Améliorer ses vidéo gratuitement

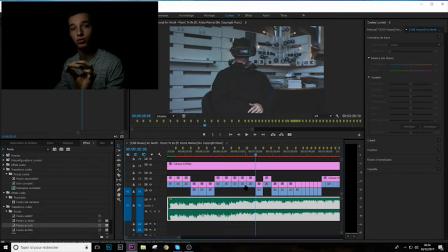(4:05)
C'est parce que pour moi, le sound design, c'est vraiment quelque chose de super important pour l'immersion de la personne qui regarde la vidéo. Et du coup, je préférais le faire seul et de manière complètement concentrée. Comment personnellement je fonctionne pour par exemple ordonner mes samples?
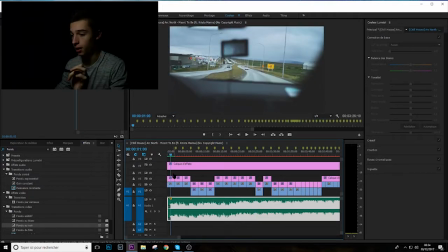(4:22)
Si par exemple j'ai 3 samples sur le plan 1. Donc ça pourrait très bien être des bruits de route. Un bruit de radio et un bruit de personne qui parle. Alors attention, évidemment, ne faites attention à ne pas créer un brouhaha général qui détruirait votre vidéo.
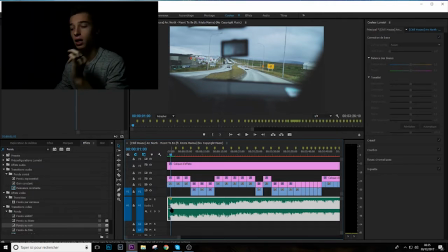(4:42)
C'est justement là où on va en venir une fois que j'aurai fait tous mes samples jusque-là. Donc, je vais écouter tout ça en son et on va voir personnellement ce que j'aurai noté.
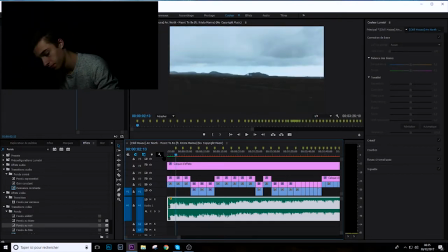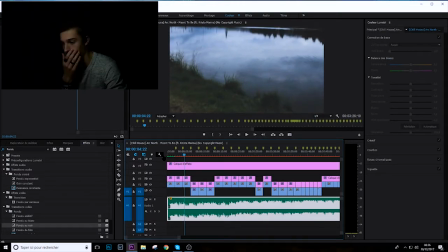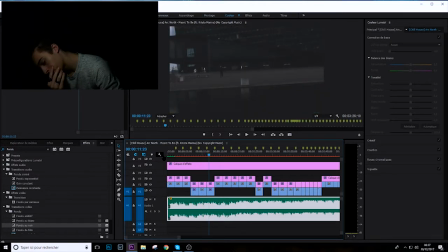Alors il se peut que vous tombiez sur un moment où, par exemple, moi là, au plan numéro 7, je n'ai juste aucune idée de quoi mettre comme sound design. Donc je regarde le plan. Plus rien personnellement. Donc comme il ne m'évoque plus rien, je vais pas essayer de faire du surplus. Parce qu'il faut que la vidéo reste quand même cohérente. Si jamais elle n'est pas cohérente, ça va pas vraiment le faire. Et ça va faire ce que j'appelle le brouhaha général qui va juste ruiner l'ambiance. Et ce serait bête de sortir le spectateur dès le début de la vidéo. Donc je préfère pas prendre de risque et là jouer safe en ne mettant rien comme sound design sur ce plan.
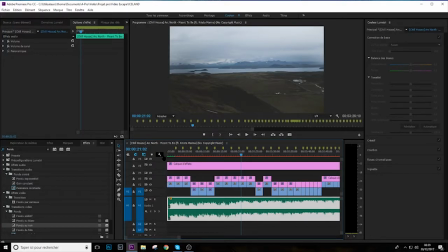(5:55)
Là aussi, j'arrive par exemple pour le 10e plan de cette vidéo. J'arrive à un point où un grand paysage s'offre à moi et j'avais envie de noter l'immensité et le silence, même s'il y avait une centrale géothermique, elle ne faisait vraiment que très peu de bruit.
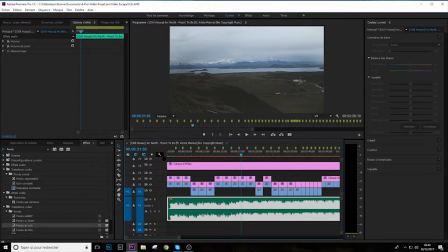(6:12)
Donc on ne l'entendait vraiment pas. Et donc j'ai envie de retranscrire cette sensation-là qu'on avait. Donc là, par choix, je vais vraiment pas mettre de bruit, de sound design. Vraiment, histoire de.
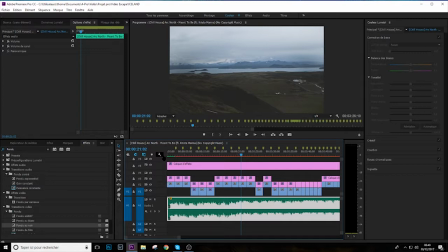(6:27)
Après, peut-être que si je vois à la lecture finale que ça fait tâche, j'en rajouterai sur les, par exemple, le plan où ça m'inspire pas, j'en rajouterai juste par exemple un petit bruit de ville. Ou pour celui-là, je rajouterai par exemple un bruit de vent et un peu un bruit d'oiseau. Ça peut le faire.
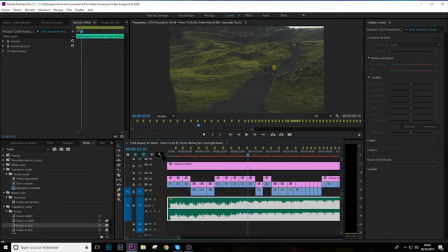(6:42)
Pour vous expliquer comment je fonctionne, moi, pour choisir les sons que je vais utiliser, je regarde d'abord l'image quand le plan vient tout juste d'arriver. Donc, on voit des personnes, du gravier, de l'herbe.
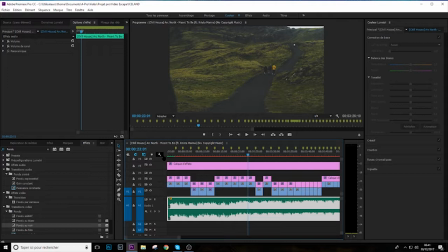(6:57)
Et donc, concrètement, c'est des choses qui sont plutôt simples. Donc, pour montrer qu'il y a des gens, je vais mettre un bruit de discussion. Donc je le note. Bon, écoutez, comme je n'ai pas vraiment le temps, je vais m'arrêter jusqu'au 6e plan, ce sera déjà bien, je vais continuer par la suite. Donc, une fois que vous avez mis tous vos plans, écoutez-le sans le son et demandez-vous ce que vous en pensez. Donc ça peut faire un truc un poil bizarre, mais écoutez-le histoire de voir s'il n'y a pas un son qui prend le pas sur autre chose.
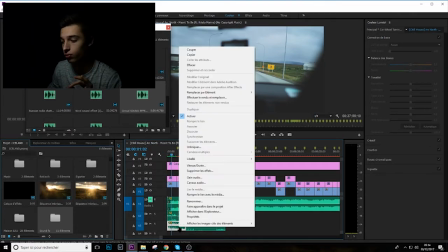(7:30)
Et une fois que vous avez ça, moi j'ai repéré ce son-là qui est un peu au-dessus de tout le monde parce que je l'ai monté à 10 décibels, donc on va lui mettre un moins 5 décibels dans les dents.
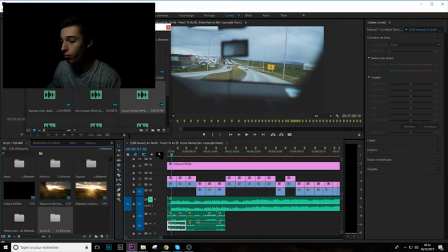(7:39)
Une fois que vous avez fait tout ça, donc que votre son vous paraît correct, réécoutez-le après modification parce que c'est important.
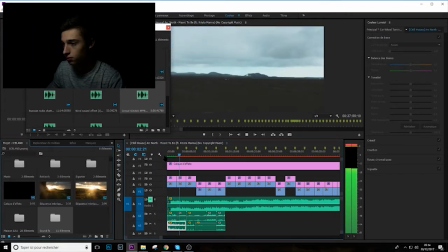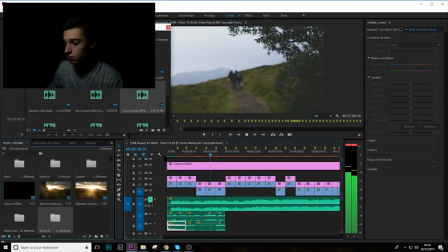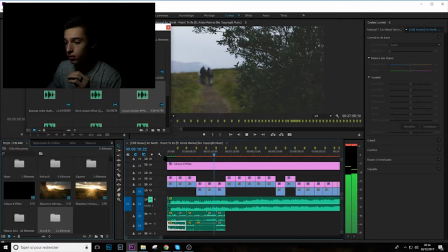(8:00)
Personnellement, moi je suis satisfait de ça.